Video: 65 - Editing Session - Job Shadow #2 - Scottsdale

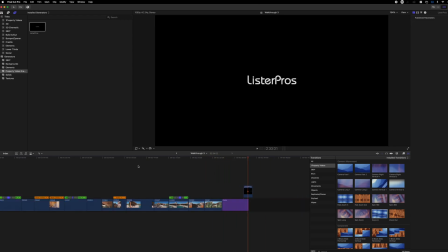All right,
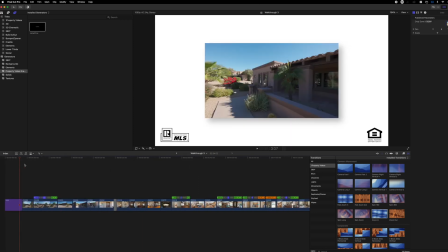so, I think I must have been a little bit distracted talking, so I'm just gonna focus on transitions.
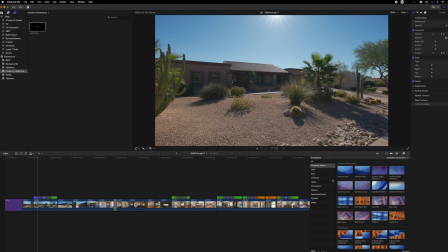All right, so we could do that first shot. We'll go all cross dissolve.
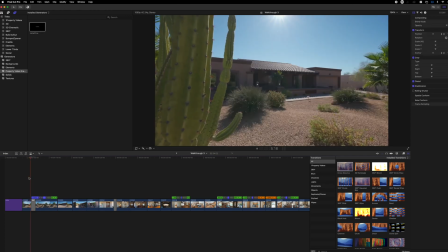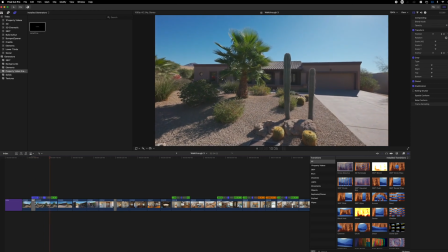It was a little bit too long of a cross dissolve. Hold on, let me zoom in.
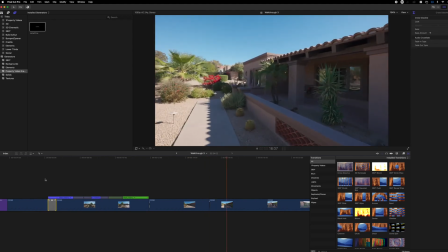Command plus, and now we're going to trim this down so that cross dissolve doesn't take too long.
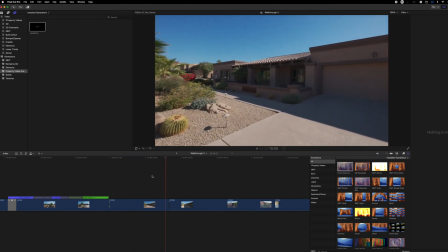Now I'm basically just looking for transitions from clip to clip that are kind of rough.
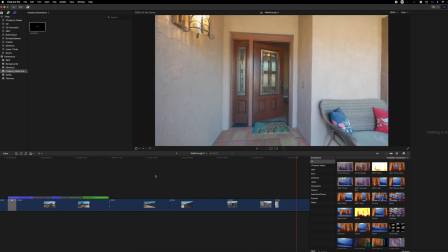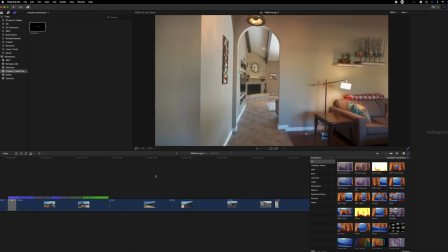I think that's good.
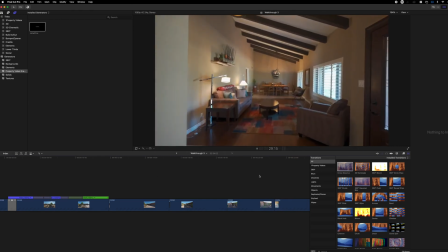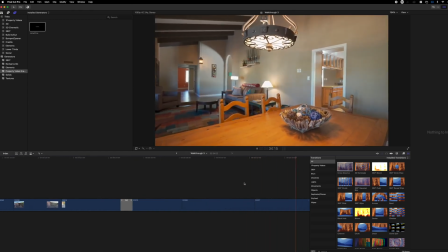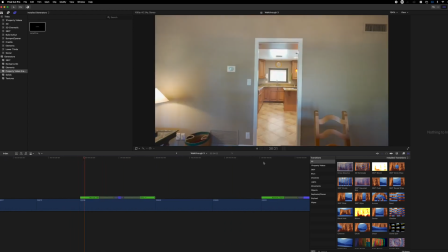Yeah, I like all this so far.
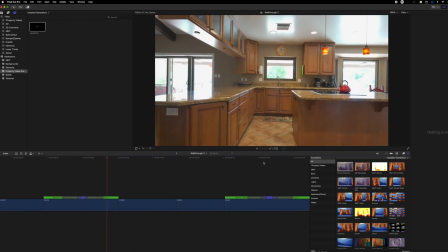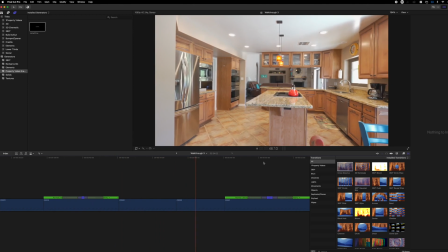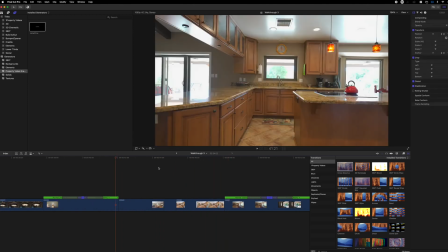Like right there seemed a little bit rough. Let me see.
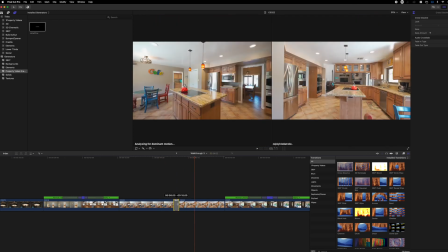Let's do a simple cross dissolve. 8 frames, let's see if that works.
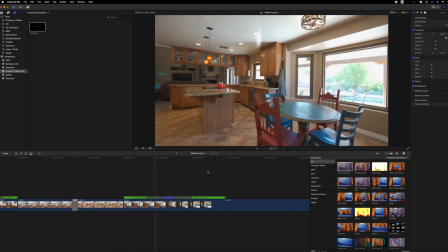Yeah. Just smooth it out a little bit. This one I should zoom in.
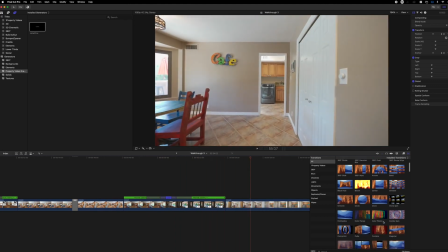Or actually no, since it is it's a pretty big transition, so let's do a little, we could do a flip. I think I'm gonna do these horizontals.
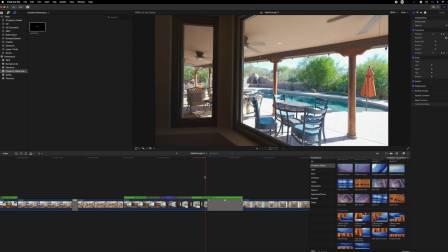Transition back in, but that was a little bit on the slow side. Let's try it again. Come on.
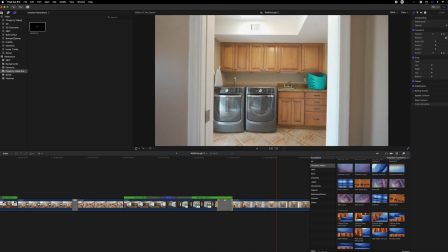A little bit on the fast side. All right, this is probably right.
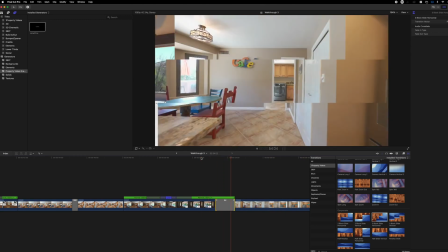Play. All right, we couldn't tell, but I think that's right.
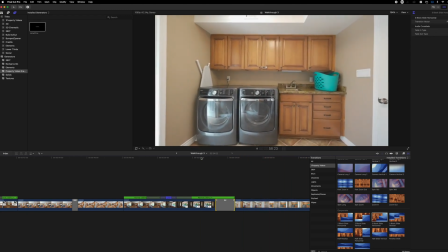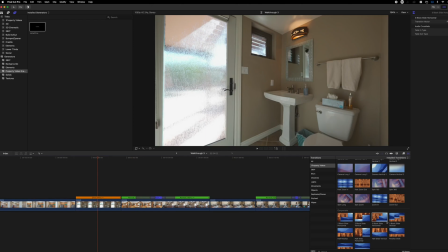I wonder if we can like swipe left or right, horizontal slide, horizontal from this to this.
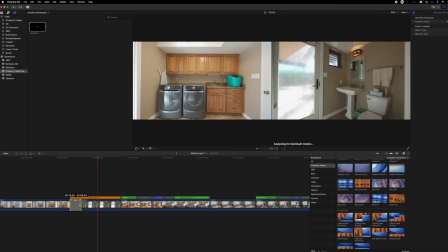I think that might be appropriate. We'll see if we're doing it in the right direction.
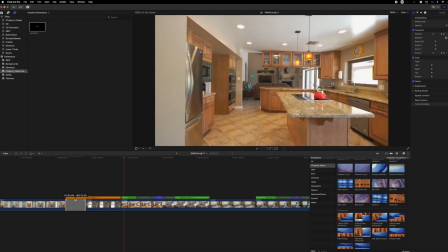A little bit too fast.
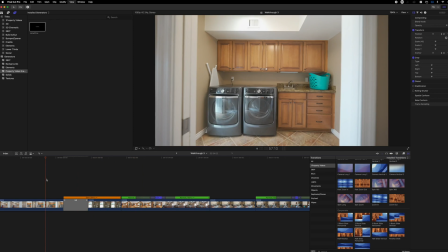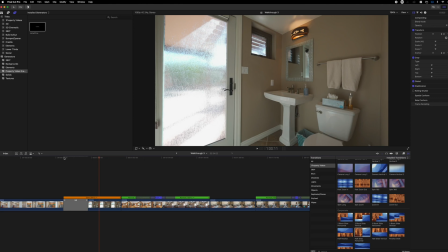All right. I mean, when you know it's not rendered out, you'll see these white dots up here. Once those white dots are done, you know it's finished rendering. You can see it up here. So that already rendered. So now we should be able to see it no problem. So that looks good. I'm going to go back here since this is rendered as well, just to look at it.
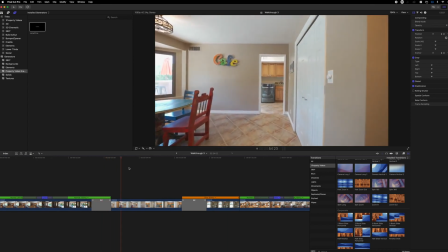All right, that's good.
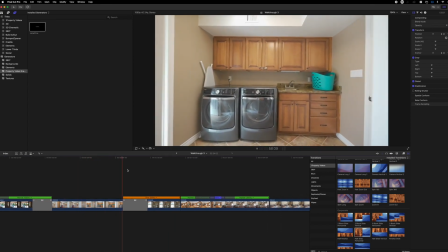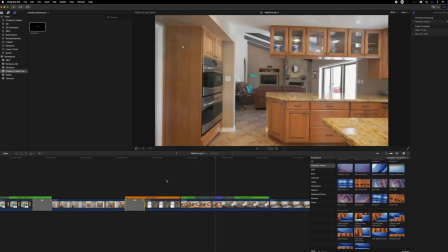All right, let me speed it up just a little. All right, that'll be good. All right, let me rewatch this.
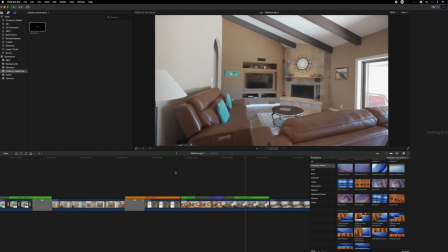So I made that subtle adjustment. That looks a little better to me. I'm going to keep it as is.
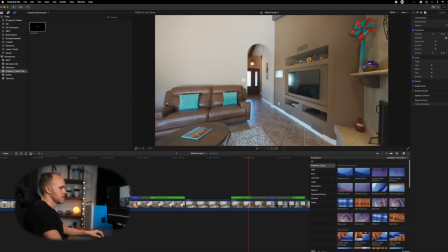All right, that one's a little jumpy. Usually when it's just a little jumpy, we're similar compositions. I'm just going to do a little cross dissolve. 8 frames. Ooh, no, that doesn't look good. longer. Here, let's let it render out.
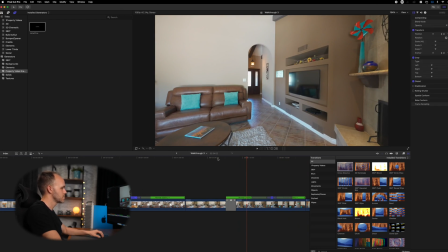If you pause from working, it renders out pretty quick. All right, that's good.
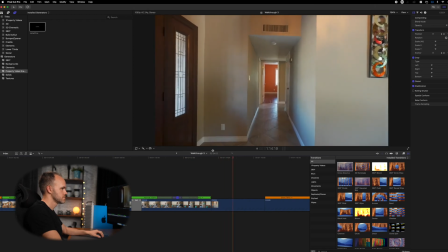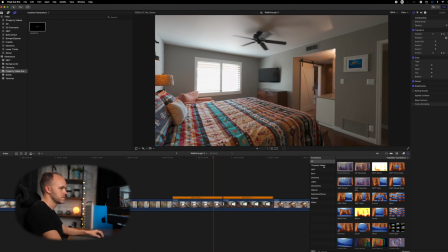Maybe from the hallway to the bedroom is kind of a pretty drastic transition. Let's try to keep it similar.
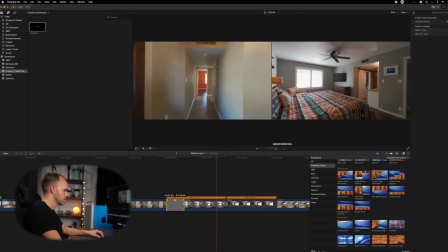Here we go.